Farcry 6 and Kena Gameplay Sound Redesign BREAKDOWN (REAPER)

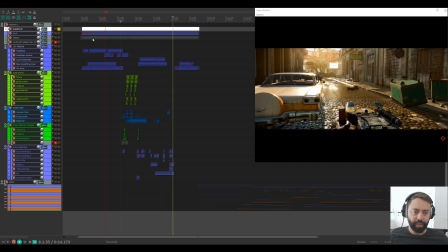4:05 Putting it back on the weapon, reloading, and then standing still. So that's how I approach this when I go about how to sound design for a short video sequence. Okay, so let's go back again and see with the sounds.
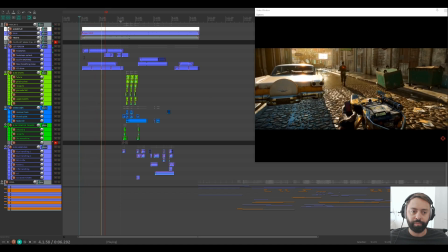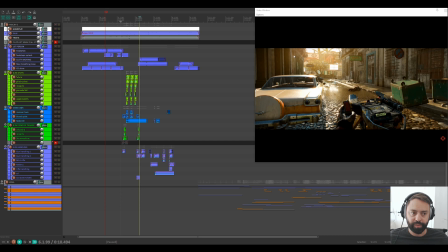4:33 Let's stop here for a second, okay? I started with the rain sounds. So I just pulled up from a field recording some rain sounds that I have.
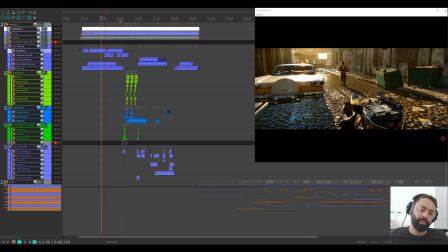4:45 And then the rain, for that rain ambience, I think that should be not, I want to remove some of the higher frequencies because I think it just adds something to that when you have that
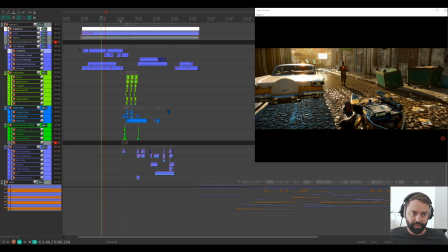5:00 carved away, these high frequencies. It gives a more soft sound in a way. So that's just how I go about it. And then what do we have here?
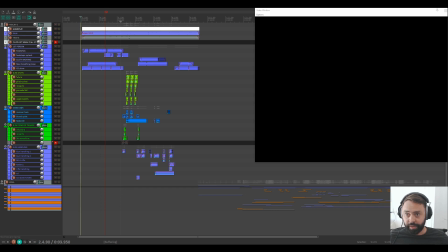5:11 Let's see.
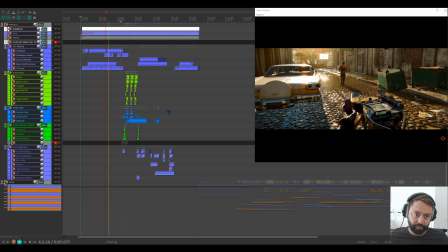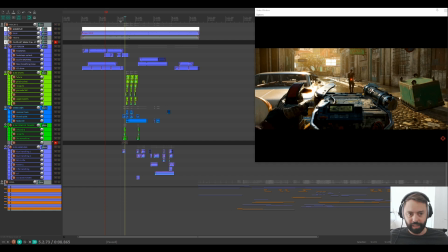5:17 The footsteps, the splash, not gonna talk about that much because that is simply there's not a lot of talk about there. I'll go more in depth of the pulling the gun sound, for example, here.
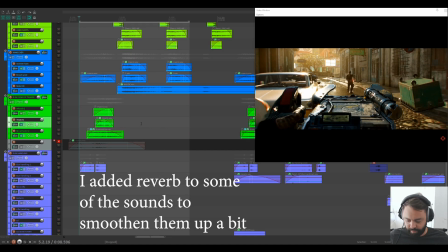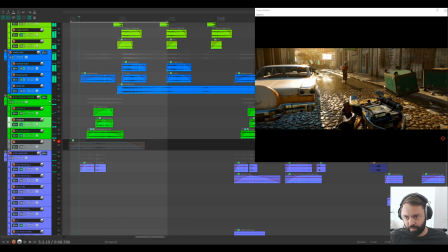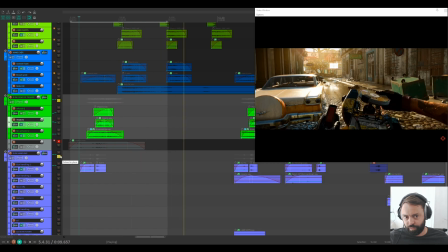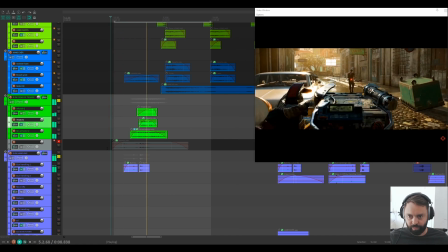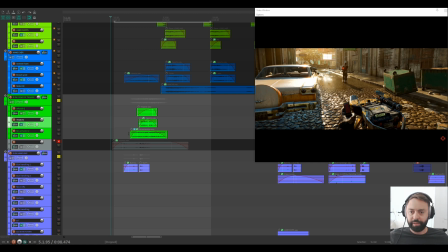5:51 So basically, I just found a lot of sounds that I could use for this. I add them to the project, experiment and see what fits best, okay? So what we have for the sound when he's pulling the gun is this, first of all.
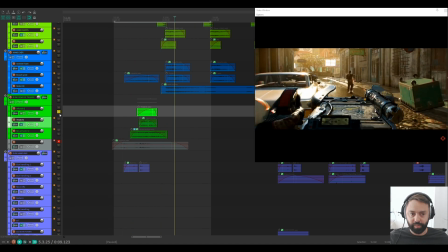6:09 Just a random sound somewhere. And here, a higher frequency sound. So what I'm doing here, my approach to this is that I want some high frequency sound, some low frequency sound, and that will add up a mix to that specific sound.
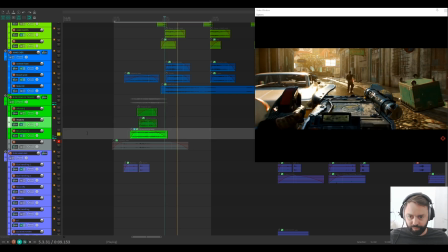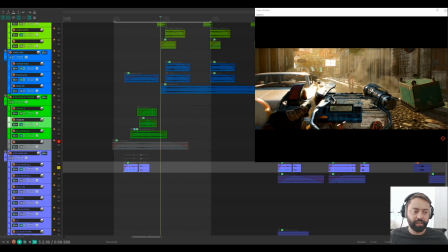6:41 And a simple gear handling effect sound or from a gun or something. I can't remember where I got all these sounds from.
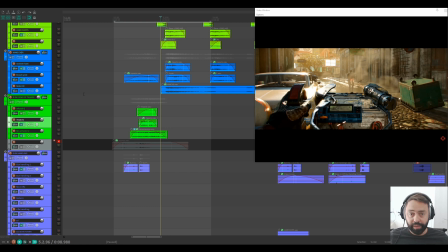6:49 But when we stack them together, it sounds really cool in that soundscape.
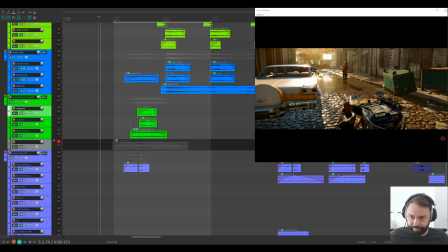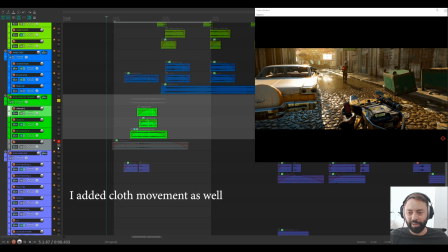7:01 So it's like when we hear this solo, when we solo this out, we can't
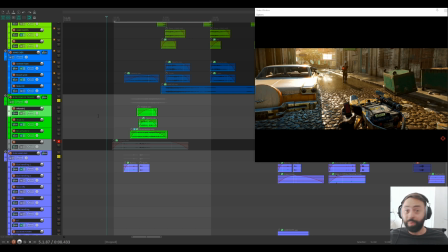7:06 tell where the sound should be or what it fits with, you know. But when we look at the video and with all the other elements, it just fits.
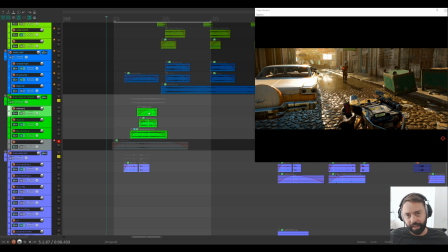7:21 And always what I do is that I fading in all the sounds and fading out a bit so we will avoid all these clicks and pops.
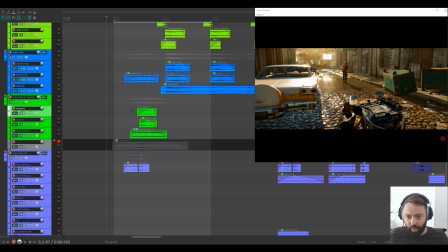7:29 Okay, let's go on and see what we have, okay?
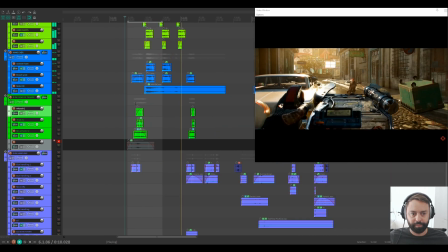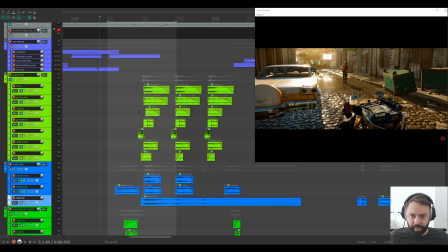7:39 Let's talk about the gunshots here, okay? So when designing gunshots for this, I really don't want an
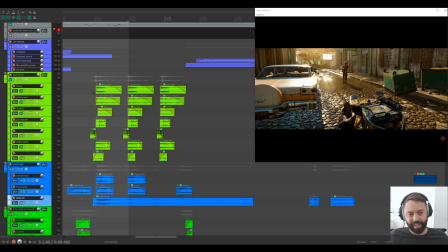7:49 actual gun sound because this is not a gun that we know from reality. So we could make it more artistic in a way, and I thought this weapon should not sound like a big
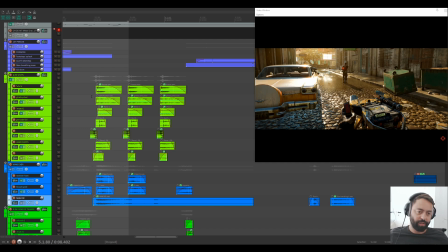8:05 like a big boomy sound of a gun. So this is more like an electric gun in a way, like sounds.